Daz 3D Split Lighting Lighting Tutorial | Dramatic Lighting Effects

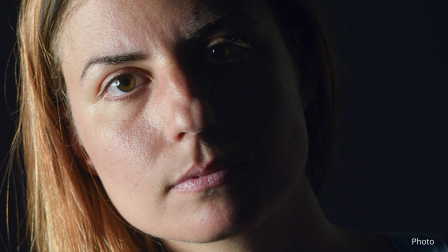(0:00)
In this video we're going to take a look at split lighting,
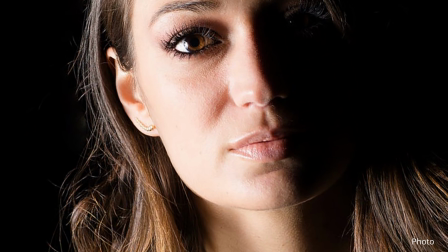(0:03)
how to set it up and when to use it in both studio lighting setups and in real world shots.
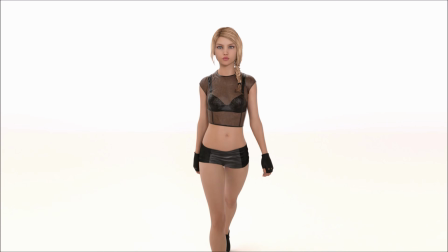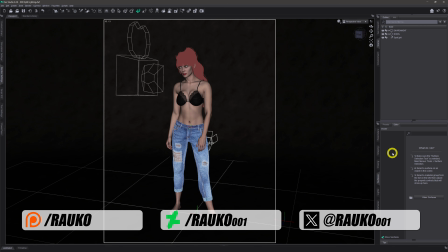(0:17)
Hey there, my name is Rocco. I hope you're doing well, and I also hope that you had a good Christmas and you're having a great new year.
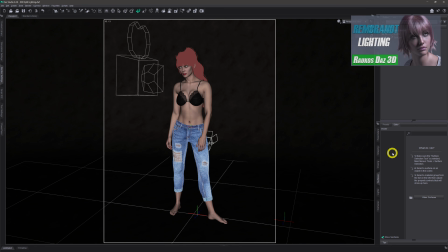(0:25)
In the last video that we did, we took a look at one of the basic portrait lighting setups that we can get, which is, Rembrandt lighting. If you haven't seen that video yet, I suggest you go and have a look at it because it is an interesting thing to try and introduce into your images. But what we're going to do in this video is we're going to look at something called split lighting.
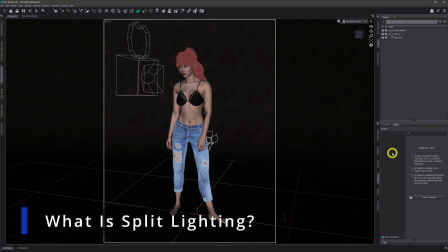(0:43)
Now, split lighting is one of the most basic but powerful portrait lighting setups that you can do.
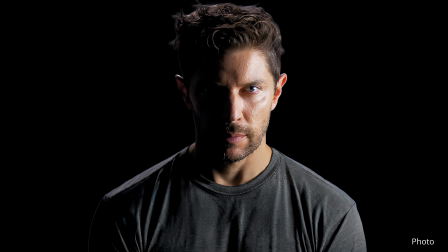(0:49)
One side of the face is lit, the other falls into shadow, and there's no tricks, no safety net, nothing like that.
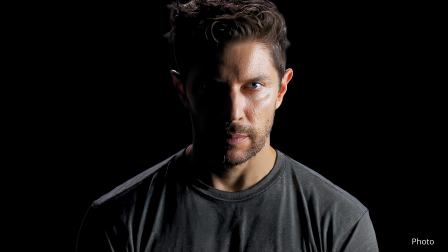(0:56)
And the reason why we use it is because it generally tells a story instantly.
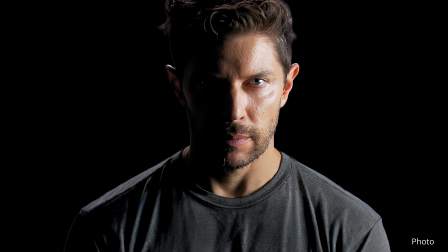(1:01)
Split lighting says that this person that we're looking at isn't straightforward, there's tension there, conflict, power.
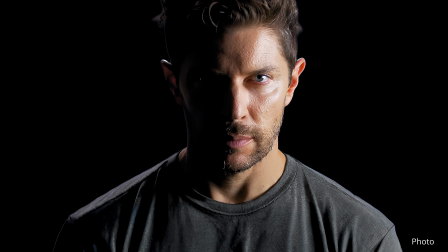(1:08)
It's perfect for characters that have got secrets or moral grey areas or got a dangerous edge to them.
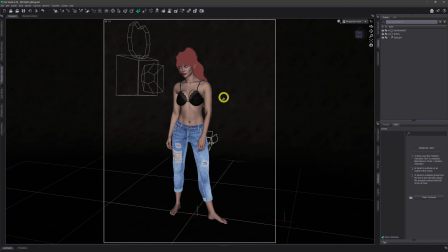(1:14)
So over here then in the viewport we have our model who is all suited and not so booted today. Just standing there looking a bit moody, which we want it to be. As you can see behind her there, I've only got this one spotlight already in scene, and if we just have a quick look at the render settings, you can see we're on scene only,
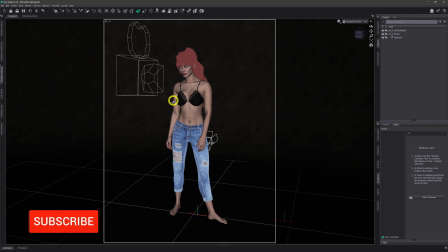(1:32)
so the only lighting that we're going to be putting into this scene is the lights that we add into it. Now, as I said, there's this one behind her, and if we come into our camera and then just come into NVIDIA iRay,
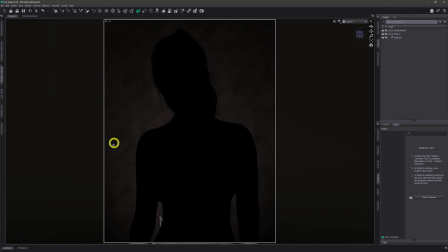(1:46)
we can see that all that this spotlight is doing is just lighting up the background a little bit so that she stands out from the background. But that's the only light that's in scene. So what we're going to do now is we're just going to add in our split light,
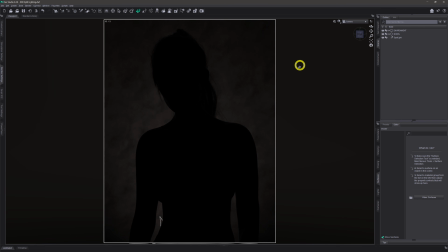(2:00)
and then maybe, depending on what we want to do with it, maybe add in a fill light and a rim light just to add to the lighting in the scene a little bit if we want to control the shadows. Now, as has already been mentioned, a split light's very simple.
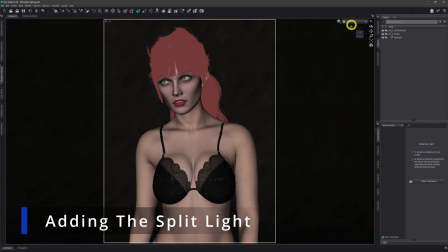(2:13)
It's just basically one light. So if we were to just come back into texture mode for a moment and onto our perspective camera,
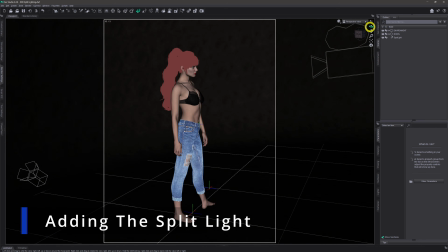(2:20)
what we want to do with it, if we come around this side, you can do it either side,
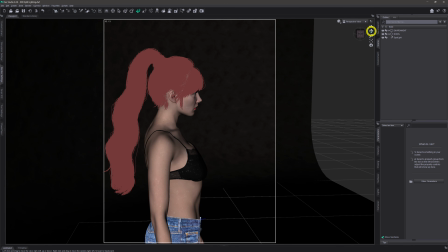(2:24)
obviously, is we just want to get our camera roughly at a 90-degree angle to our model's face,
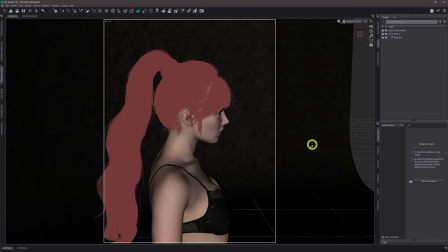(2:32)
and get it in a rough position that we want it to be. Basically about this is where we want to be. You can make it wider, you can bring it out a bit further, but in this example I'm just going to have it quite close because I just want to really focus on our model's face.
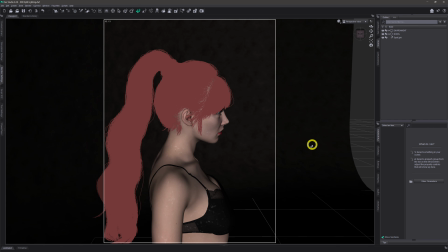(2:45)
But you can obviously do an entire body shot with it if you want. And so now if we come up to create a spotlight,
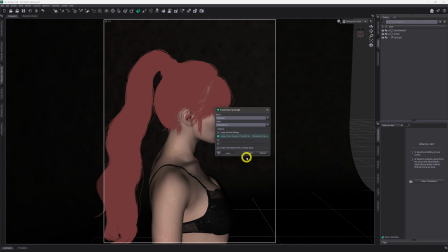(2:54)
we'll just do it from the perspective view, so it'll create it at the position of our perspective camera and click accept,
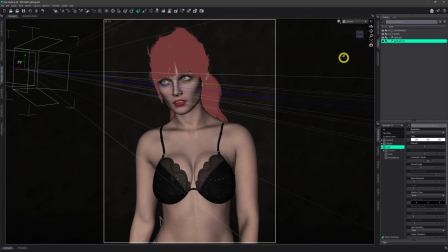(3:01)
and come back round to our main camera and take another look then at NVIDIA iRay to see what we've got.
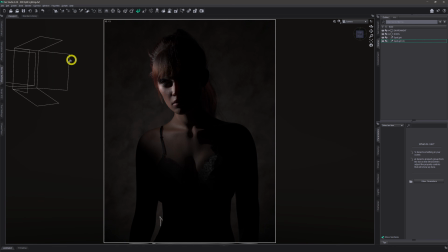(3:09)
And what we get is this really harsh light coming in from the spotlight over there. We can see that she's been split down the middle with it. And so what we end up with is this really harsh light because the spotlight's so close to her face. But you can see how it's splitting her down the middle because we're only lighting up that side of her face, which is great.
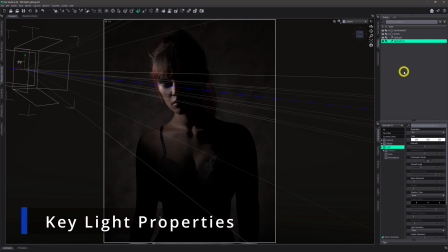(3:29)
We're going to do the usual thing. We're going to soften the light somewhat. It's perfectly fine to keep it hard if you wish, like it is. So you see this really hard, dark line down the centre of her nose. But we're going to soften it up like we normally will do.
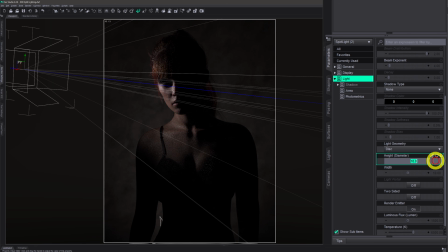(3:40)
So we'll come down to light geometry, turn it into a disc. Why not? And then just increase the disc to a 50 by 50 size. We don't want it too big because we have it close up. And you can see now everything's softened a little bit and it's lost a little bit of the intensity also.
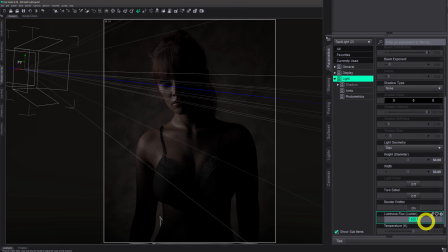(3:57)
And so if we come down to luminous flux, we'll take it up to, say, 10,000, and then we'll drop the temperature down to 4,500.